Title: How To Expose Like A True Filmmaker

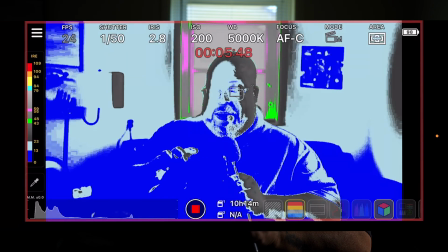249s
That's it. And it's gray, so it's going to be perfectly exposed right there. But now we're underexposed, as you see, because I'm blue.
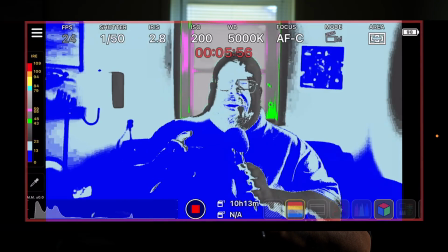258s
I look blue, and blue is you pretty much underexposed, all right?
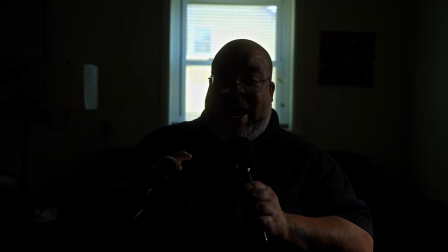263s
But that's okay. We have our key light that we haven't turned on. So we have the background where we want it, okay? And now I have to key myself, all right?
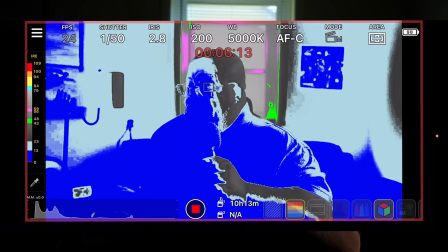276s
So now I'm gonna key myself. I'm gonna turn on the key light.
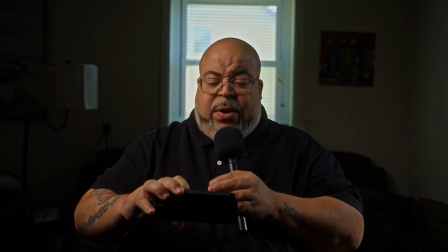281s
So my key light right now is at 70%, and this is the image.
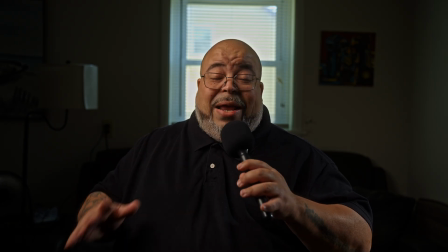286s
Now, I just want you to understand why and how to control this, because that can be a real issue.
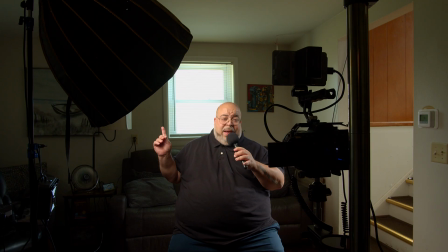294s
Now I'm gonna turn on this practical light back here because it's always gonna look good. All right, let me turn it on.
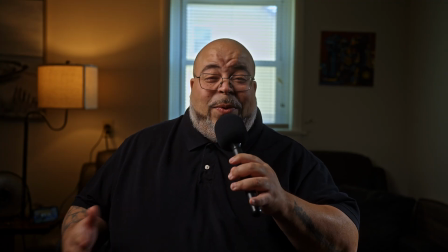300s
And as you see, the practical light does what it needs to do, lightens up the room a little bit,
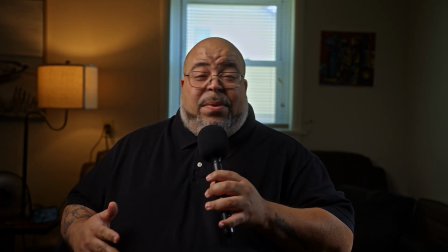305s
that background a little bit, and gives it a little bit more of a point of interest.
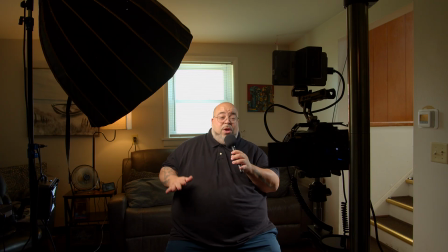310s
Looks good. So remember, you start off first with the key light off.
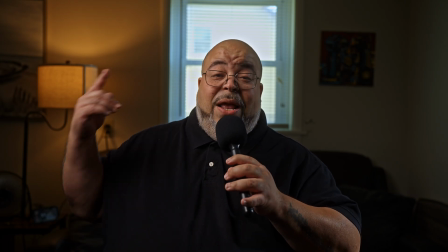315s
Expose for the things in the room that you cannot control, whether it be that window light or another source of light that you can't control.
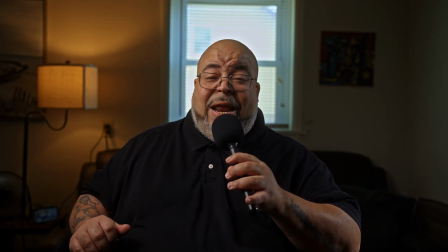323s
Expose for that first. Then we toned in our key light based on our false color, which is the Monitor Plus. Get it, it's worth it. It's not that expensive, it's worth it, trust me. And we turn on a practical, and we could do more.
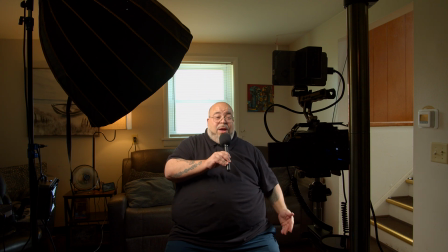339s
Let's say you want more negative fill, all right? I don't have a fancy negative fill with me.
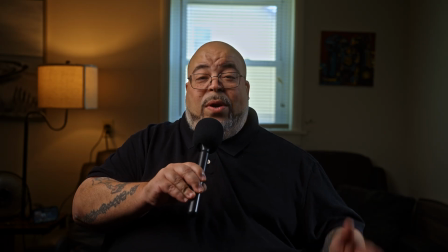344s
You can use anything for a negative fill. Check this out. I'm gonna use a coat on a little stand on a hanger.
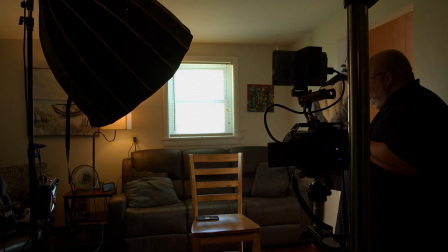351s
Check this out real quick. I ain't playing. You just wanna bring this as closest to the person.
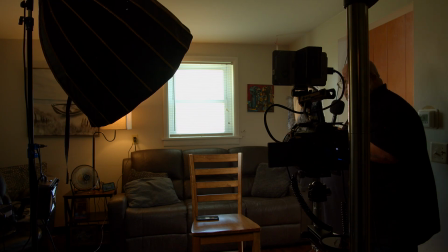360s
You want to block this part of the light. You want to bring it as closest to the person without it being into the scene.
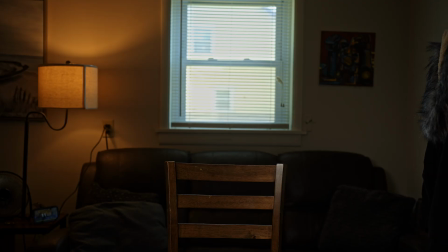366s
All right, you do not want it to be in the scene. All right, this is my bootleg version.
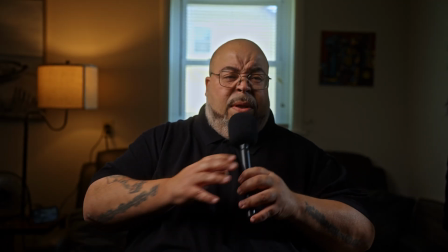374s
And now that should create
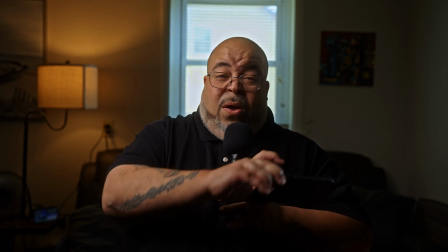381s
a bit more of a darker look on this side of my face, just because I blocked that.
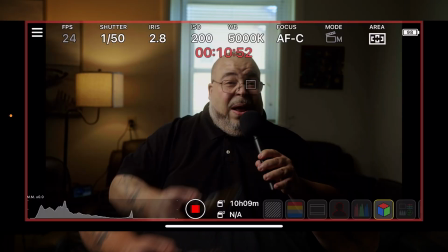385s
It's not gonna be totally black because I don't have a real big one, but I just wanted to show you the concept.
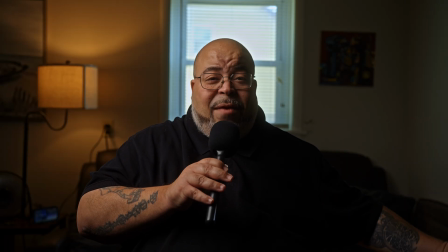391s
You want more shadow on this side? I didn't have no proper, sheet or whatever you want.
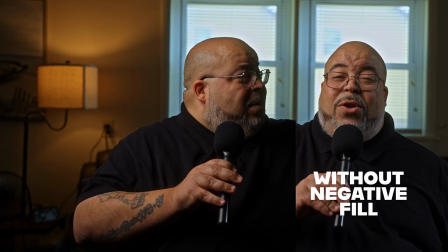397s
I got me a coat that's black. Just put it up.
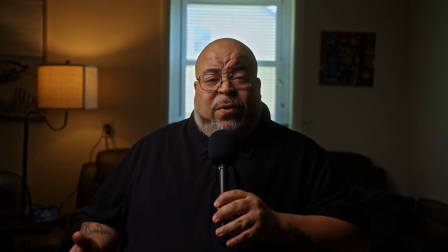402s
I'm more on the dramatic side. I like to shoot for things that look, real drama-like. I'm on the dark side of shooting. That's what I like. It's not all I can do, but it's my preference.
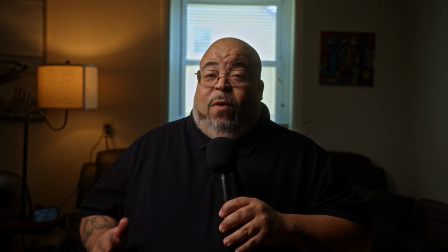416s
So I like this dark type of vibe. Or if you wanted the color to be back there, we could throw a hint of color back there.
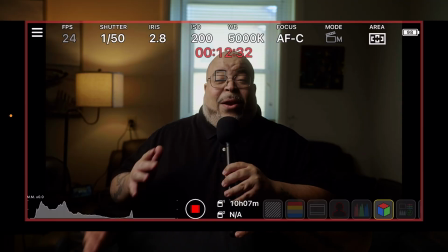422s
Easy, it's no problem. I don't want to make this a long, strung out thing.
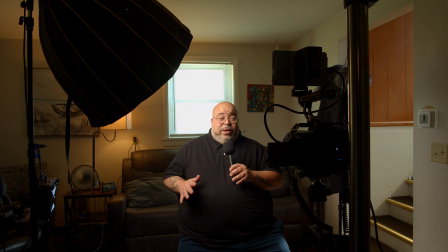427s
Just want to let you understand the main point of this is truly how to control that light back there, okay?
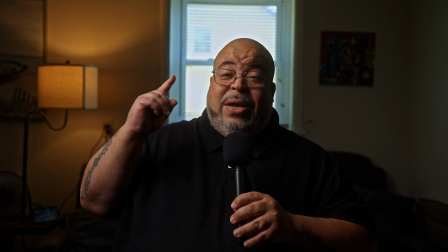435s
The window lights. If you gotta shoot against it, you gotta know how to control it.
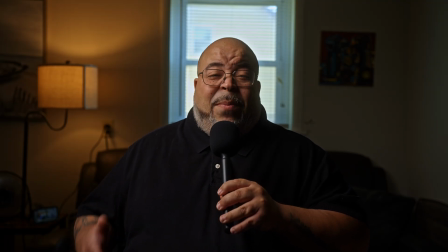442s
You don't want to be the person that does it by mistake, right? You want to know what you're doing, understand what's going on, and really know how to control things so that when you're in a scenario
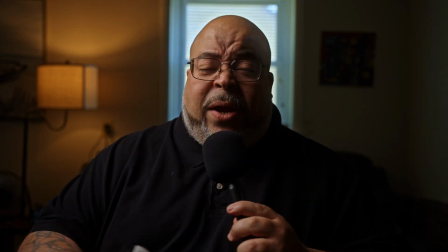453s
that's not perfect for you, you'll still be okay. All right, y'all, so we're gonna add one more thing to this to sweeten it up.
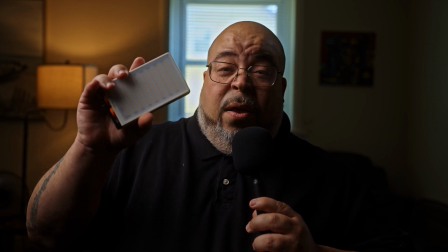462s
This little 5-array M40, is it M40?
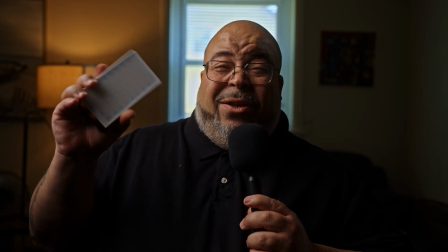467s
Yeah, this is the M40 5-array from Zhiyun. This gonna add a little kick and make the whole thing come complete.
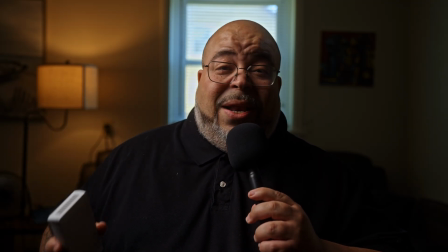474s
Check out what we do real quick, because this is what it looks like now. With the M40, it's gonna look like this.
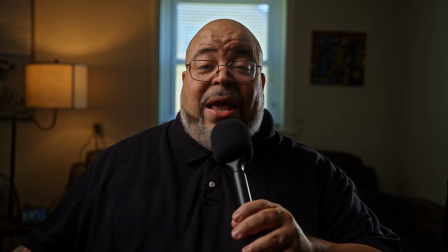479s
This looks great, looks professional, and all we added was an edge light, a little old edge light.
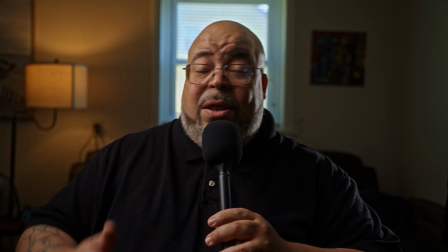486s
So there we go, y'all. This is the image. This is the final product. Key light with a rim light for separation, edge light for separation, and this is it.
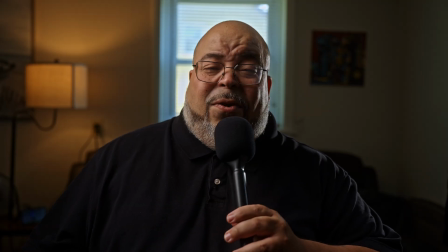495s
You never want to make just from creating just kind of you got a good look.